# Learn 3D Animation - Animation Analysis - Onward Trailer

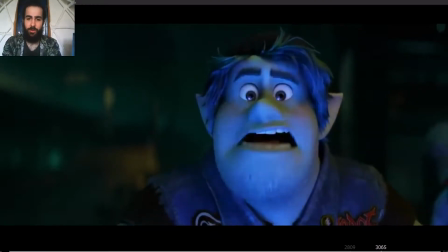And then the jaw makes ends the stretch pose.
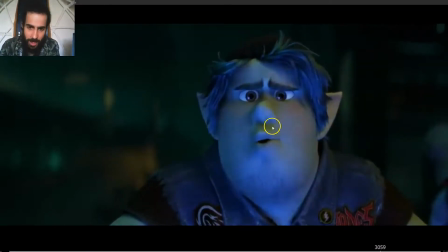But also see how in the squash pose, how the nose, the cheeks all come up.
Focus.
So everything squashes. See how everything squashes up.
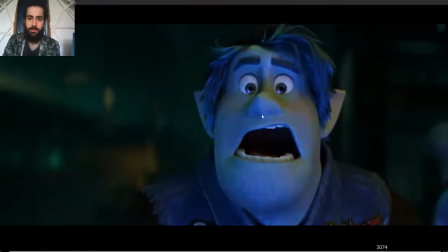As, and then the eyebrows lead and the stretch pose. Cause great. Great. Look at this silhouette on the mouth. We can see the teeth up and down. It's not completely symmetrical. The corners are really clean. The lines are clean and curved.
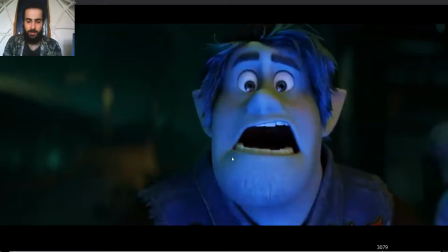It's not like wobbly or hard angles. It's all fluid and nice, and you can see how focus, and as he moves the jaw up again, the mouth squashes, the mouth corners move to the sides,
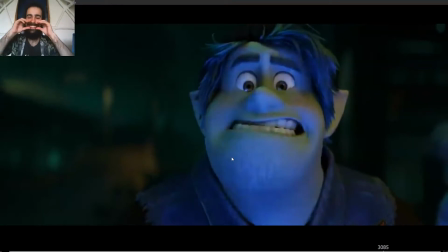and the whole face squashes, the nose moves up again, so the lids come up as well, as the cheeks come up, the lids are affected, so they move up a bit. You can see how everything is connected.
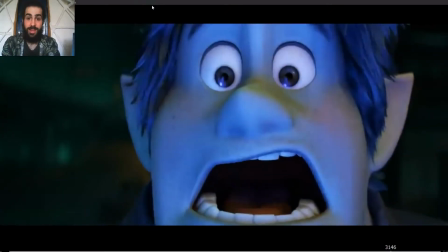Great.
Focus.
See how.
Focus.
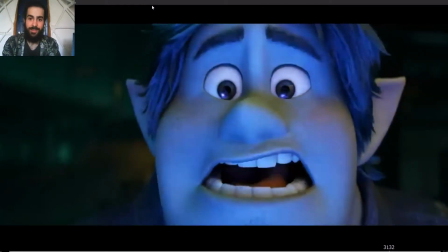How.
Focus.
Look at the lower lids. How everything stretches.
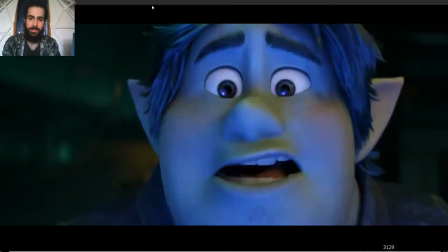Focus.
Look at the eyebrows leading the movement again.
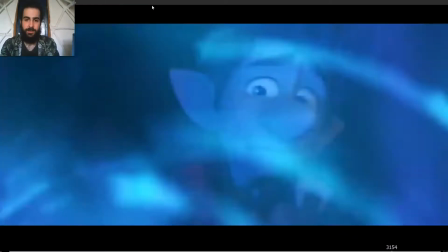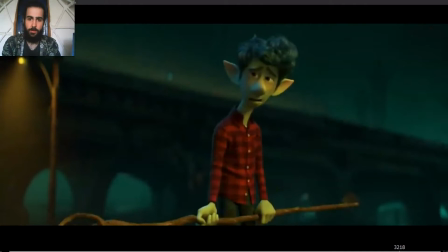Here as well, just small note. Notice how, so basically, here is
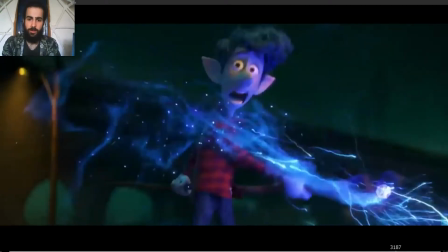making a fast movement, moving the object to the right. So the inertia now, he has created quite a lot of inertia to the right, but he can't stop that movement too easy.
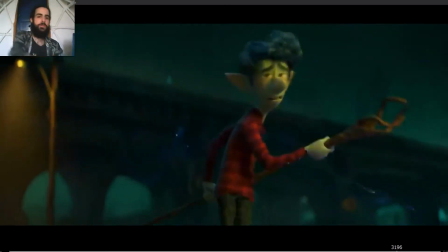So the body is actually gonna react to that. So if he throws the object to the side and he's holding it, that inertia that he created, he has to stop it. But he can't stop it with the staying on the same place. So he has to, the body's gonna react to that movement. So it's gonna move a bit to the right to settle, to hold the inertia.
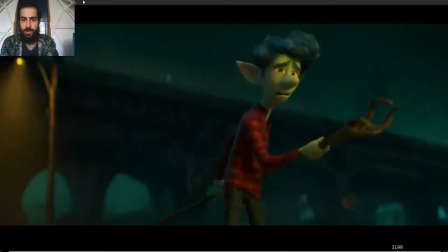So move to the side, and then you see how he moves a bit to the side as well, reacting. See?
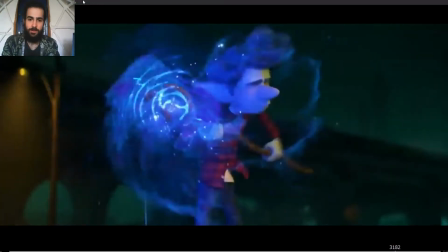And takes a quite small steps to keep himself in balance.
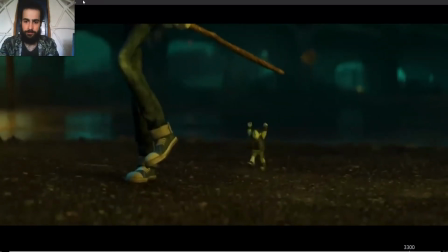It worked! The can is huge! And the van is huge!
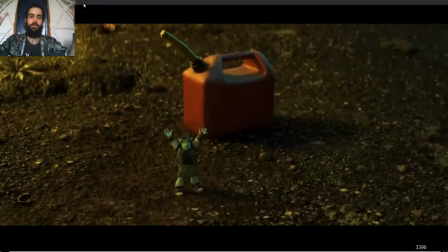And the van is huge! And oh.
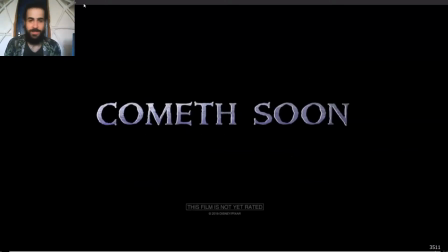Great! So that's it. That was the trailer of Onward. I really like the trailer. I may be watching the film as well. But anyways, I hope you liked it. I hope you learned a lot from it. And if you want any trailer to be analyzed, just leave it on the comments. So until the next animation analysis.